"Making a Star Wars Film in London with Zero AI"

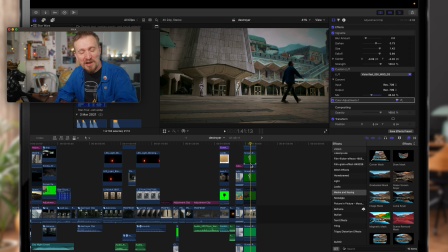1430s
Because it's a university campus. There's all these annoying security guards in London who will try and kick you out of public places.
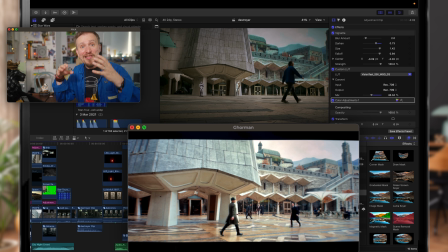1437s
This was one of them. I just whacked my camera down, liked a shot and got it, and then realized when I got it home, this almost perfectly matches one of the shots in the show. And actually then to get that background, the distance, Gorman background in the distance, I found the exact shot that matched it and managed to put that in.
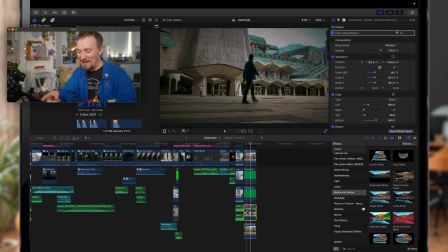1453s
So there we go, that's what's there in real life, this church. And I managed to replace it with the background from the show, which I was really happy with. I was really excited I did that. So you can see where I've removed some of the background and stuff like that. All of these Stormtroopers I've added in afterwards.
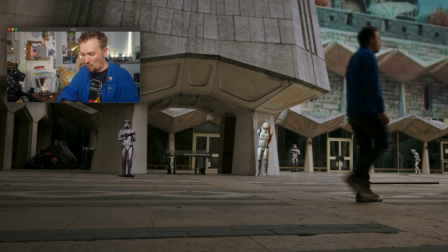1469s
I made sure I went in and put shadows behind them. Some of these Stormtroopers, as they walk past these windows in the distance, you can see their reflections in the windows,
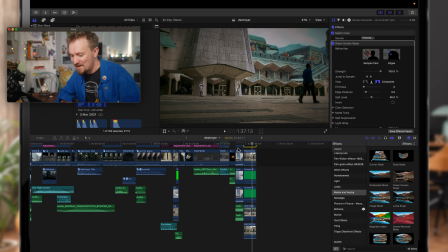1477s
and I thought it was really important I did that to really sort of sell the effect as well. But I was really happy with how that turned out. And I think, at a glance, it almost looks as though I'm really there on Gorman.
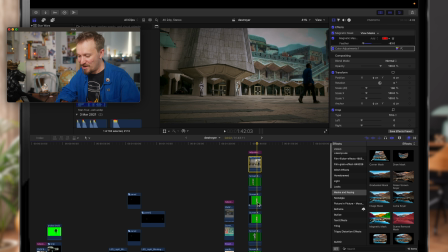1489s
I think. And there you can see where I've stitched it together. I did experiment with putting another ship shot in there.
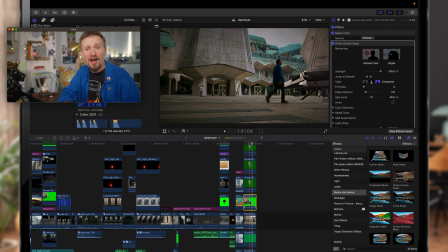1495s
It was actually the same A-wing, I think it is, that I had in the first shot where the ships landed. But I thought it looked just nicer and cleaner and sort of like a bigger space without. I tried to be as subtle as I could with some of these shots. Everything except the spaceport, where I kind of went a bit crazy with it.
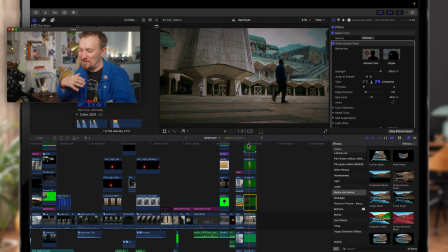1511s
I wanted to go very minimal with this stuff and just put subtle background elements and use the locations as much as possible. So look, I think I'm really happy with the results from that little one-day shoot I did way back in May, and then the tinkering I did in Final Cut Pro to get these comps. Could the comps be slightly more convincing? Absolutely. And if I'd used the professional software that is designed to do that sort of thing, I'm sure I could have achieved much better results. Again, this was an exercise in just testing out a couple of cameras, the Lumix S9 and the DJI Osmo Pocket 3, to see how well I could intercut them, and then also to try my hand at some really basic visual effects and see what I could do with them. And I hope this inspires you to go out and try some practical visual effects, to comp things into shots, just to augment the reality that you're in, to create a cool sci-fi world, or a world of anything. It doesn't have to be sci-fi, to do some stuff that's really cool and really different. If you have watched all the way to the end, then thank you so much. Please do like, please do subscribe, please do leave a comment, tell me what you liked, what you didn't like, all of that sort of stuff. But ultimately, I hope this inspires you to go out and do something similar and get out there and be creative. Just soon as I do go out and shoot a short film, I will make sure to post that on YouTube. I've got a busy couple of months ahead with a lot of travel, so it might be an end of the year or 2027 thing. My gosh, it's crazy that is next year. Talk about the future, wow. Anyway, thank you so much for watching. I hope you enjoyed that. Go out and create something and share it with me too. Tag me if you do get inspired and make something off the back of this. Love you, bye. Woo!